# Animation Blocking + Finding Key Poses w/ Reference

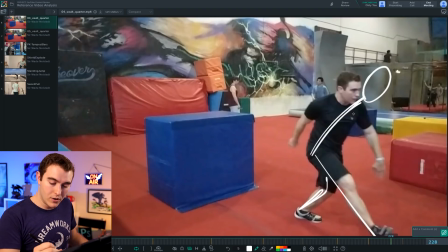(16:02)
But as we said before, we're gonna push this with more of an energetic feel. So probably move the hips forward more. with a wider stance to maintain more of that energy.
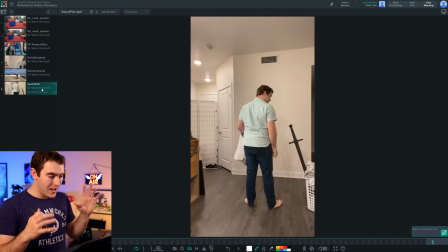(16:16)
Now I've done several parkour shots and I have a few more that are also parkour but I'm going to leave those out because I think this video is getting a little bit long and you're starting to get the gist.
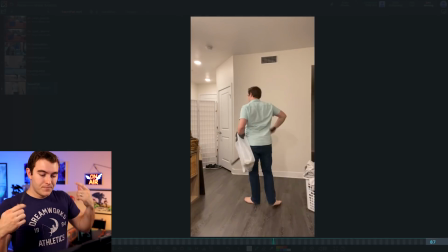(16:23)
So I'm going to do something a little bit more acting based that still has some mechanics in it. This is reference for my Link vs Dark Link shot I've been kind of working on on Twitch.
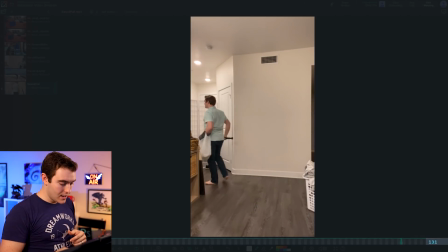(16:30)
It's been a while since I've messed with it but if you want to see me work on it I will be getting back to that. Link below for Twitch. This is somewhat body mechanics but there's some acting. It's a very small scene seen from the back.
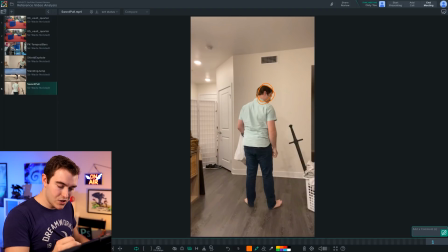(16:42)
But the important things that I kept in mind were, again, the initial position and head angle, head placement, things like that. I was a lot smarter this time wearing brighter colors that stood out from each other against a plain wall with not that much noise. So it was very clear. I also made sure that we could really see where the sword was.
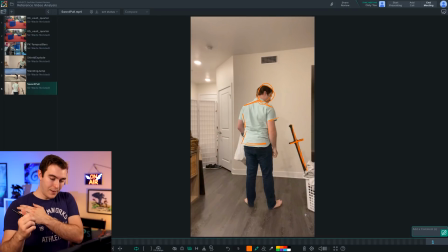(16:59)
So another part of this, which goes into filming the reference, is I put this sword in the laundry basket with some resistance. That is a weighted blanket in there so that the sword would actually have to to kind of pull past some weight, which helped me yank it out really aggressively, which is what I wanted.
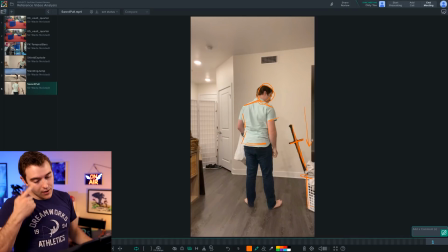(17:14)
I didn't want to just pick up a sword. I wanted to have to pull it out of something. So again, that goes back to filming as realistically as you can.
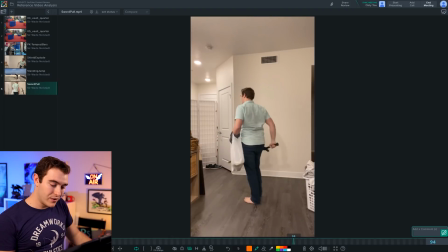(17:21)
I'm also holding a plastic bag with wrist weights on my arm. So I have weights on my arm and two points of contact with a bag with heavy cans in it to give me the feeling of a shield from those two points. Cause that's how you would do a shield. So all of this, there's kind of just like this waiting period here. This is all just ambient motion.
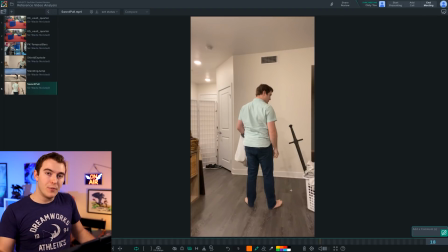(17:38)
So from here to from 1 to 18, I wouldn't really do much frame 1 frame 118 Everything between to me is about the same wherever I want that to be sure but at 18 that's when I turn my head So at 31 Depending on whether or not I need to retime this because I do you know I may not take these exact frame numbers.
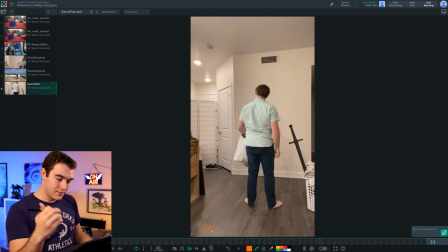(17:56)
I may condense and change timing, but as far as blocking Frame 31 is when my head gets to the next pose. So the body doesn't move all that much I do need to adjust everything slightly to feel connected so it's not just, the head shouldn't just turn. Other things should kind of move with it to some degree. But that's what I took from here.
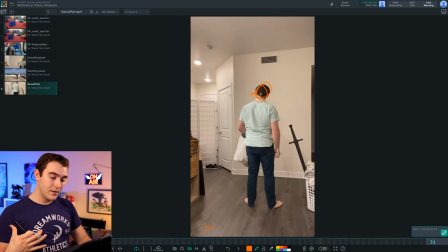(18:15)
And if you look at the two poses, there is a whole difference in the body, but that was the first thing I looked for. That holds. Then you see the hand comes out. I look for this. I look for the anticipation before the grab. To me, that's important. So having the hand outstretched and everything that's with that.
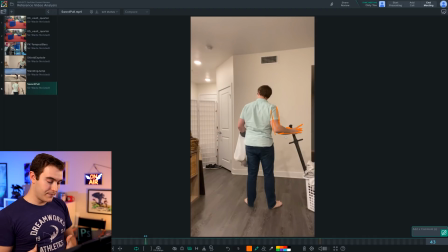(18:34)
So I would do a key on the whole body, I would key all of that, and then, I think it was two frames later, bam. Grabs this. So that is my next keyframe. Also, in case you didn't catch it, look at how the sword actually moves. Even if it's embedded in a rock, we should probably see some action.
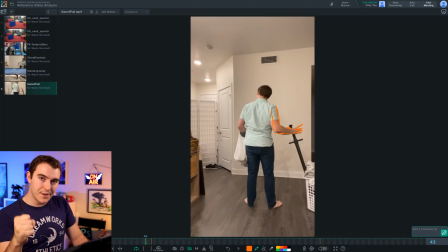(18:52)
It doesn't have to bend, but to show something, shows a connection between the character and the environment. So I like that. I'm going to keep that. I also see the body moving, so that's the next keyframe. I actually slide my hand down the grip a little bit more.
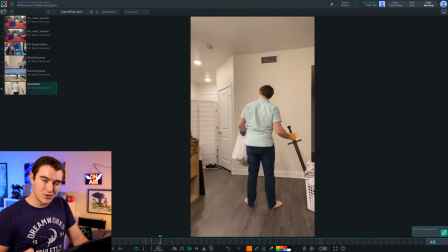(19:06)
So that's a moment that I'm going to keep track of. So that's another key I'm putting in. So I'm putting these little tiny ones in here because I find them important. And then on through a 53, 54, you know, let's just pretend this sword doesn't move because it's encased in rock.
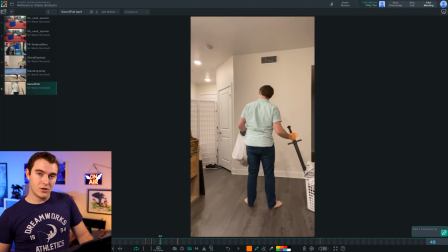(19:19)
But this, where the head is starting to move over, the upper body's starting to pull to the side to create torque to yank the sword out.